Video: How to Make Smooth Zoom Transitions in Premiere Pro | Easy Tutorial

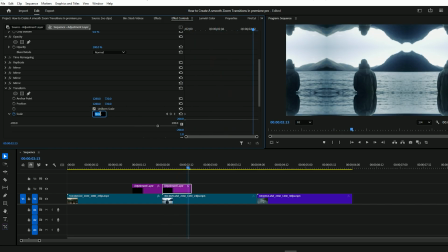[4:07]
Move forward to the second to last frame and set the scale to 300. And now we've got our full-sized image back.
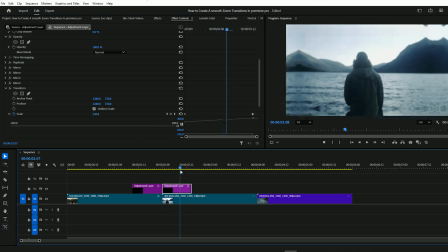[4:14]
We animated the scale in the first clip from 100 to 200, basically doubling it. So we're doubling the scale on this clip as well, from 150 to 300. We'll add easing to this animation as well. So select both keyframes, right click, ease in, right click, ease out.
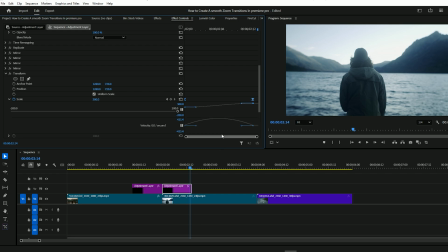[4:34]
But this time, instead of accelerating into the transition, we're going to decelerate out of it. So we're going to drag both those easing handles way over to the left this time. Now we can move the second keyframe to the end and, of course,
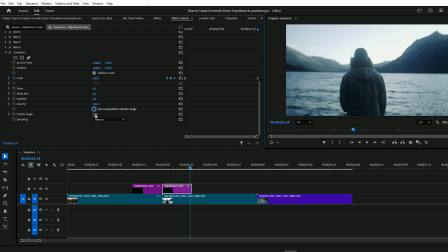[4:48]
uncheck Use Composition Shutter Angle and set the shutter angle to 360 to add that motion blur. To enhance the transition further, we'll add an elastic bounce effect.
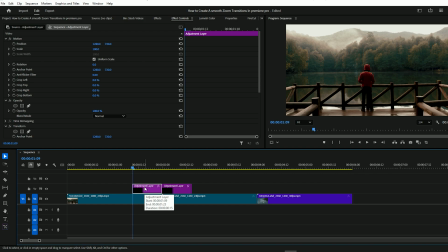[4:59]
Duplicate the first adjustment layer by holding Option, Mac, or Alt, PC, and dragging it to a higher track. Stretch it across the full transition, go to the Effect Controls window and delete the Transform effect. And in the Effects window, search for Lens Distortion. Double-click that effect to add it to your new adjustment layer.
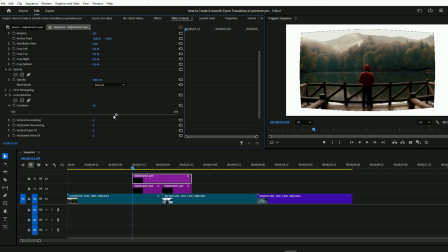[5:18]
And with that effect, we can change the curvature of our footage. So we're going to use this to add a bit of an elastic feel to this transition.
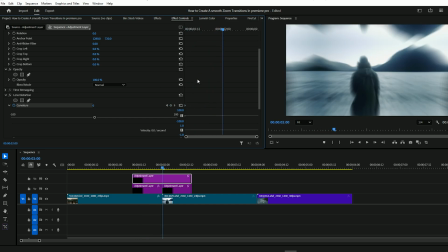[5:27]
Click the stopwatch beside curvature to add a keyframe at the beginning of the layer, add another keyframe in the middle, and one at the end. Go to the middle keyframe and set the curvature there to negative 30. You can play around with this value depending on how elasticy you want your transition to look.
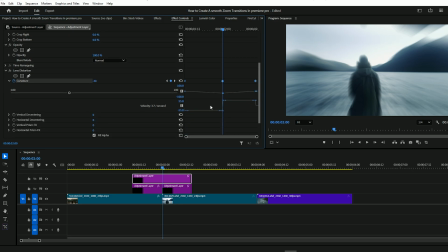[5:47]
I like negative 30. It's enough to make a noticeable difference, but not completely over the top. And once again, we're going to add some easing here. Select all three keyframes, right click, ease in, right click, ease out,
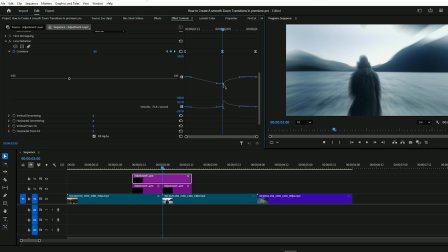[6:03]
and this time we'll drag all the keyframe handles towards the middle, creating this curved V shape with the velocity graph.
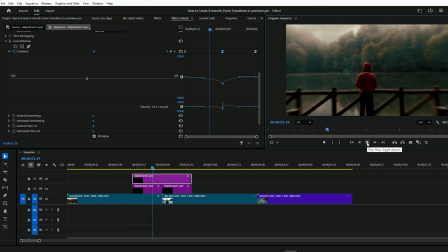[6:12]
And now we have this cool frame bending elasticy feel to the transition.
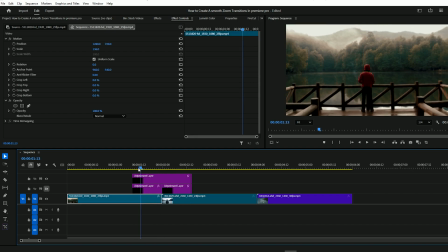[6:17]
I'll hide the second track so you can see this a bit better. The first clip kind of slingshots into the next.
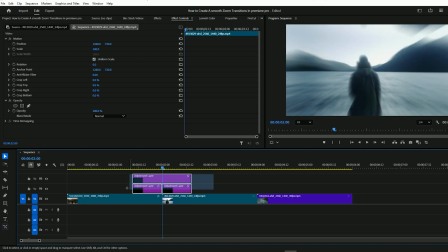[6:23]
You can now duplicate this transition by selecting all adjustment layers, holding Option or Alt, and dragging them to another cut point.
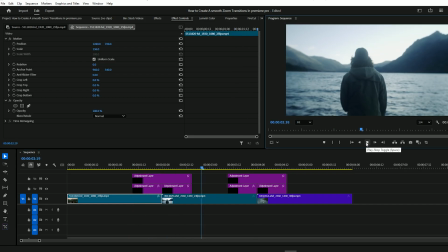[6:31]
And there you have it, a professional Zoom transition in Adobe Premiere Pro. Thanks for watching.
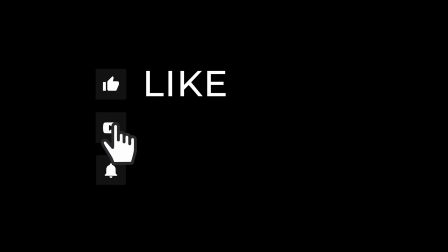[6:36]
If you found this helpful, make sure to like, subscribe, and leave a comment if you need any help. I'm always here to answer your questions and support you.